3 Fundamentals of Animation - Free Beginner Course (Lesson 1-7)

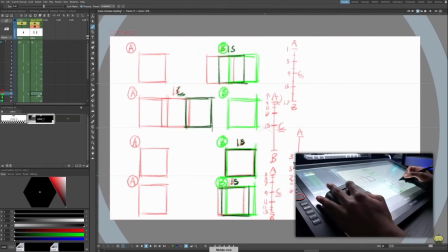742s
Okay, let's hit play.
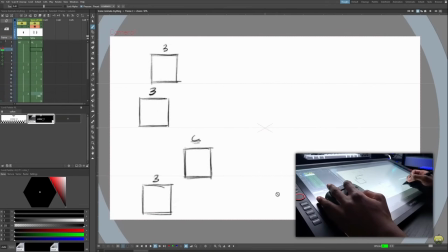746s
Now our box starts slow, speeds up in the middle, and slows down.
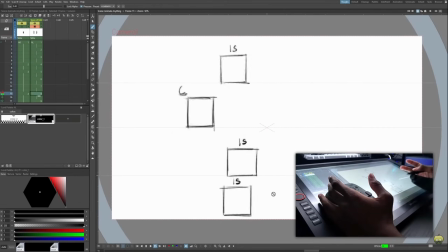750s
All right, now that you know how to animate each of these types of motion, how do you apply this knowledge in a real-world animation?
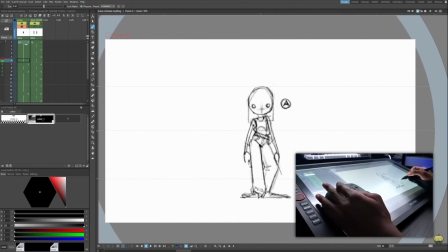758s
So after you've drawn your keys, extremes, and breakdowns, you can decide which type of motion would look best between each point. And then we record this information on our timing chart. For example, between A and the A extreme, I think an ease in, ease out would look best.
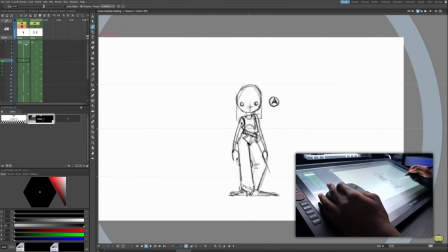778s
Our character is coming from a rest position into an anticipation. So I want her to speed up and then slow down before she jumps. Then when she does jump, I want this whole thing to be an ease out. So we can have a nice airtime effect when it gets up to this keyframe.
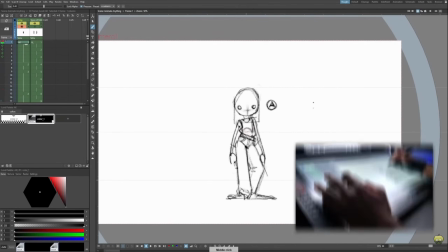796s
So I'm going to record that on my timing chart. So we have A to the A extreme.
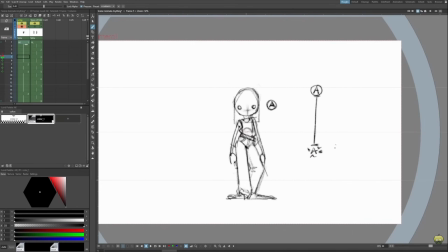801s
And I only have 1-2 frames to do this on. So I will just favor each frame. So a simplified ease in, ease out, I'm going to by using favors.
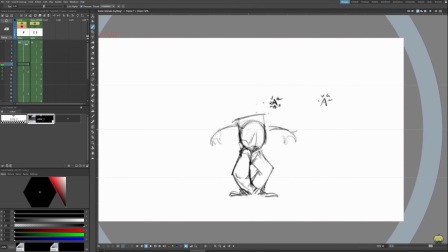811s
So now we have from the A extreme to B, and we have AB, our breakdown in the middle.
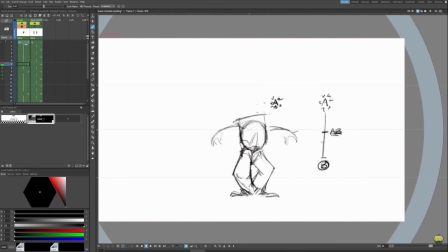826s
I want this to be an ease out, so my frames are going to fall in the AB to B portion. But I don't want them to be even spacing because I want the drawings to adopt the look of this drawing. So I'm going to go ahead and have these two in-betweens favor B. Let's get animating.
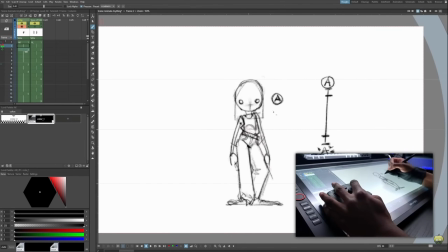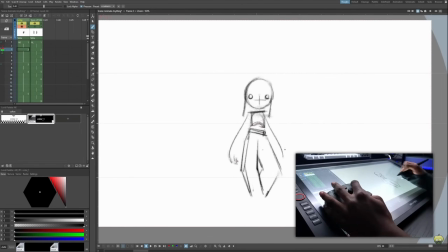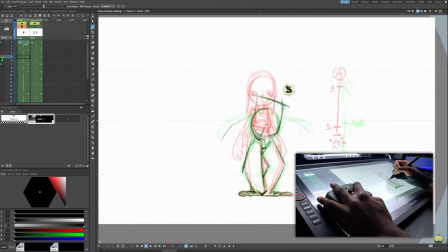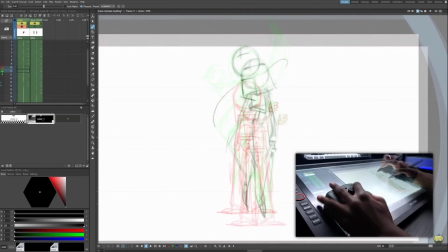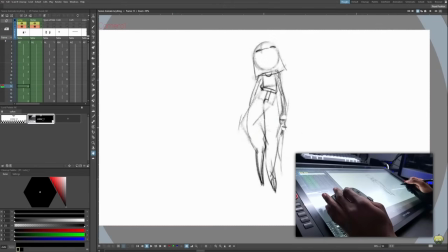872s
Okay, so this is what I ended up with. Let's take a look.
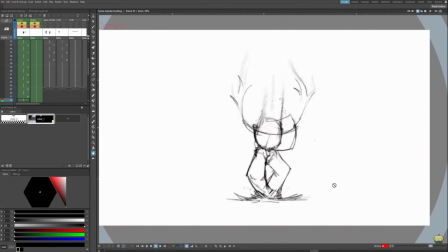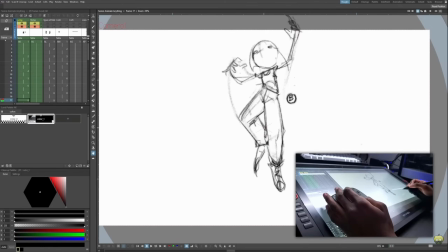886s
So originally I animated up to this B keyframe. I just did an ease into the ground.
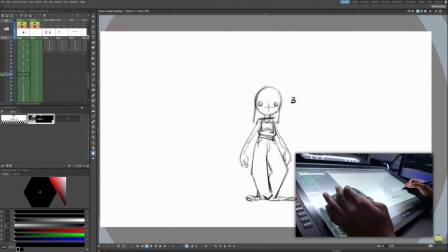891s
Then the same ease in, ease out, back up. So let's break this down to see what we can learn about the different types of motion.
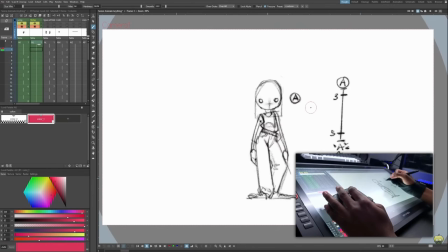900s
So first we have the character anticipating a jump. almost like a spring compressing before it jumps up in the air. So that's gonna be our using ease in, ease out in order to achieve that. Did that via favors like so.
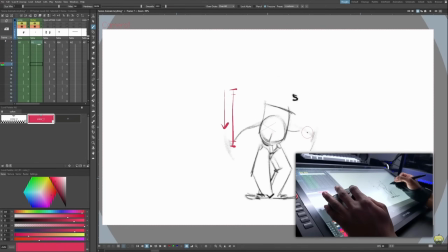914s
Our character's going down, and then they spring up all the way to that B keyframe. So from here they spring up. There's no in-betweens between the crouch and the middle position. We only have two in-betweens up here. So we have an ease out going up.
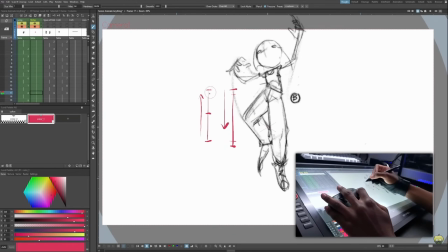935s
We had a breakdown right here, and then our two in-betweens.
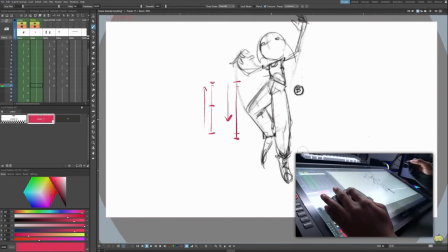938s
And then I decided to add some more frames coming back down to give more airtime to this animation. So we have her coming back down and landing. So that's 1, 2, 3. And this is the breakdown, which is a smear frame. 1, 2, 3.
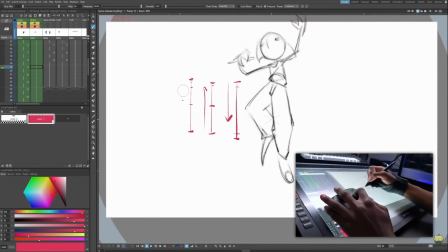956s
That's going back downwards. That's an ease in. And then we end the entire animation the same way it started, with another ease in, ease out.
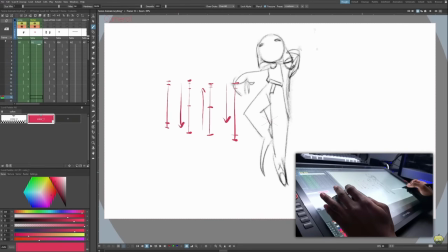970s
So ease in, ease out to crouch, and then we got an ease out and ease in and an ease in, ease out.
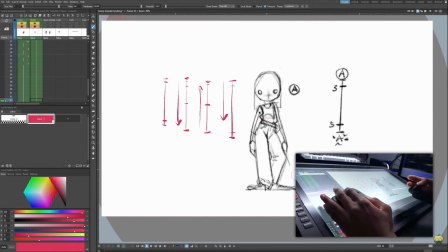978s
So you find that you'll be using ease in and outs quite a lot, especially if you're a character animator.